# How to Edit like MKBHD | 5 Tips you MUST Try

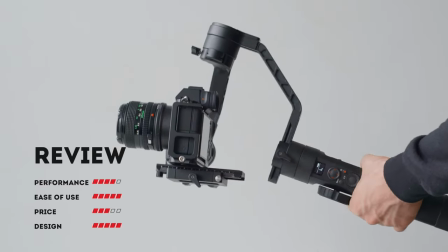4:06 The features templates are great if you're reviewing products or software, and you can overlay them on screen.
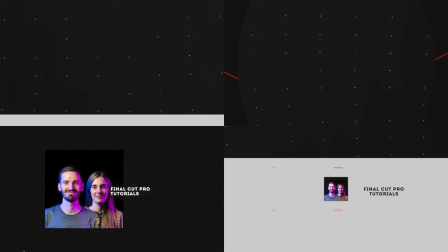4:12 There are intro templates if you want to create quick intros for your videos, lower thirds, and other title effects that you've seen throughout this video.
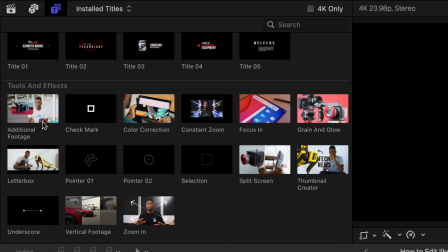4:20 My favorite part of the MKBHD pack is the tools and effects section, which has a ton of useful templates, like this additional footage template if you want to tell your viewers to check out your 100 shortcuts video next, or these on-screen pointers, a split screen effect for adding B-roll, or this zoom in effect, just to mention a few.
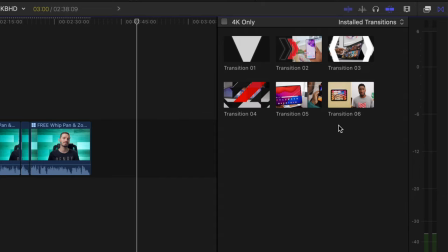4:40 There are also a bunch of really nice transitions that come included in this pack, but my favorite is transition 6, and that's one that MKBHD uses a lot to transition from him speaking to B-roll,
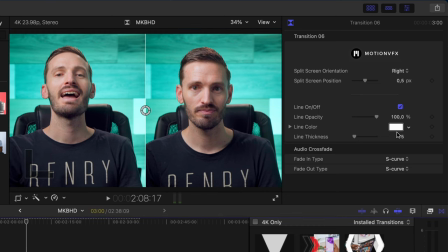4:52 and it can be customized with on-screen controls and in the inspector window. And then you can use it to transition back to the talking head footage.
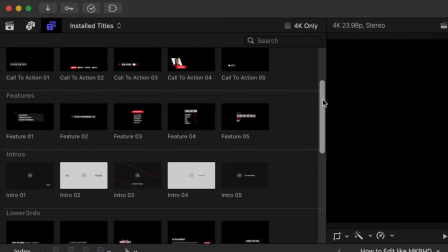5:00 These are all things that MKBHD does, and now you can have these customizable graphics as part of your toolkit too.
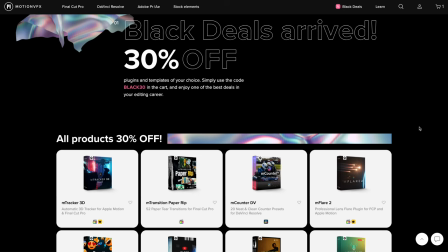5:06 The great thing is that you can get 30% off this and a ton of other motion VFX plugins until December 4th using the code BLACK30. So click the link below to check that out. If you have a lot of talking head on screen, your video can get boring and you can lose your viewers' attention.
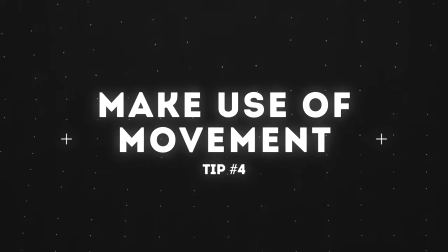5:23 One way to avoid that is to have some kind of movement in the shot. MKBHD does this really well. Aside from jump cuts, he makes use of these slow but constant zoom-ins like this.
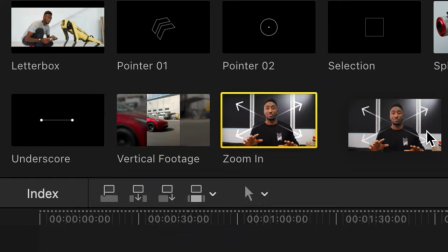5:33 There is a template included in the pack I mentioned for it, but you can create the same effect using keyframes.
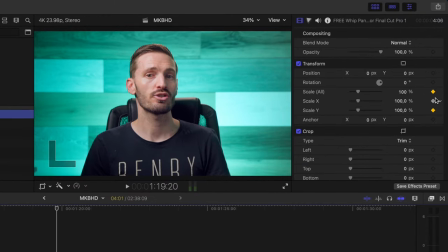5:39 With my playhead at the beginning of the clip, I'll add a new scale keyframe, and then I'll move to the end of the clip and I'll increase the scale.
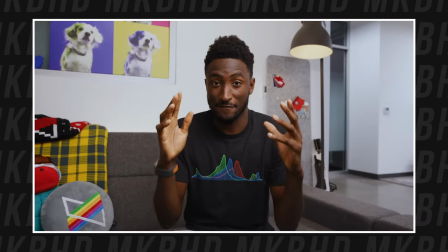5:46 The result is a nice, smooth, constant zoom. He also does these faster zoom-ins that ease in and out.
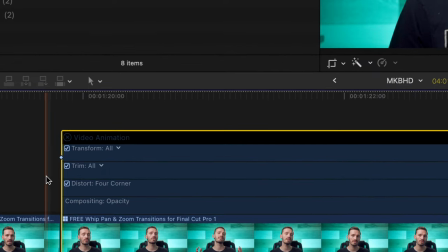5:53 Unfortunately, we can't do that with keyframing since Final Cut Pro doesn't give us the option to ease keyframes in and out.
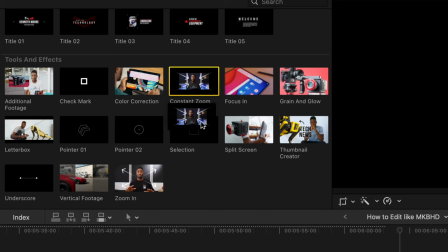5:59 But the MKBHD pack has a nice zoom-in effect. There is a free alternative if you aren't interested in the MKBHD pack, and that is another plugin from Motion VFX called MCam Rig.
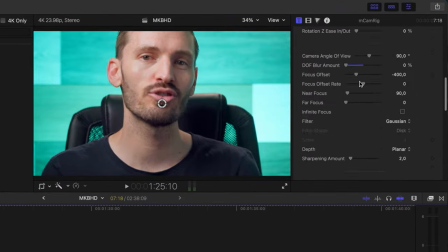6:10 It works as an adjustment layer, and you have loads of different settings to customize it, and you can create a similar zoom in and zoom out movement. Again, it's free and I'll link to that down below. The final tip is to use text on screen to highlight important points or to give your viewer additional information.
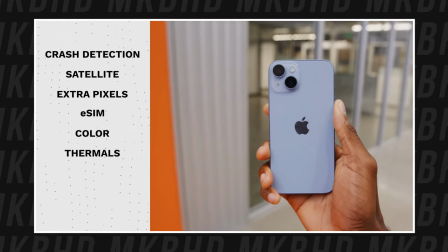6:28 MKBHD does this a lot when he's talking about features of a certain product or to give his viewers extra context on what he's talking about.
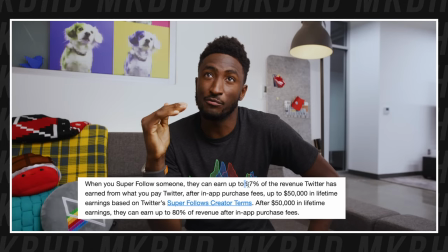6:36 Text can help keep your viewers engaged when you don't have B-roll of the things that they're talking about. To summarize, if you want to edit more like MKBHD, you'll want to make use of jump cuts, J-cuts, graphics and transitions, zoom-ins, and use text to highlight important points in your video. I hope you found this helpful. Don't forget to check out the link down below to get 30% off at Motion VFX, and I'll see you in the next one.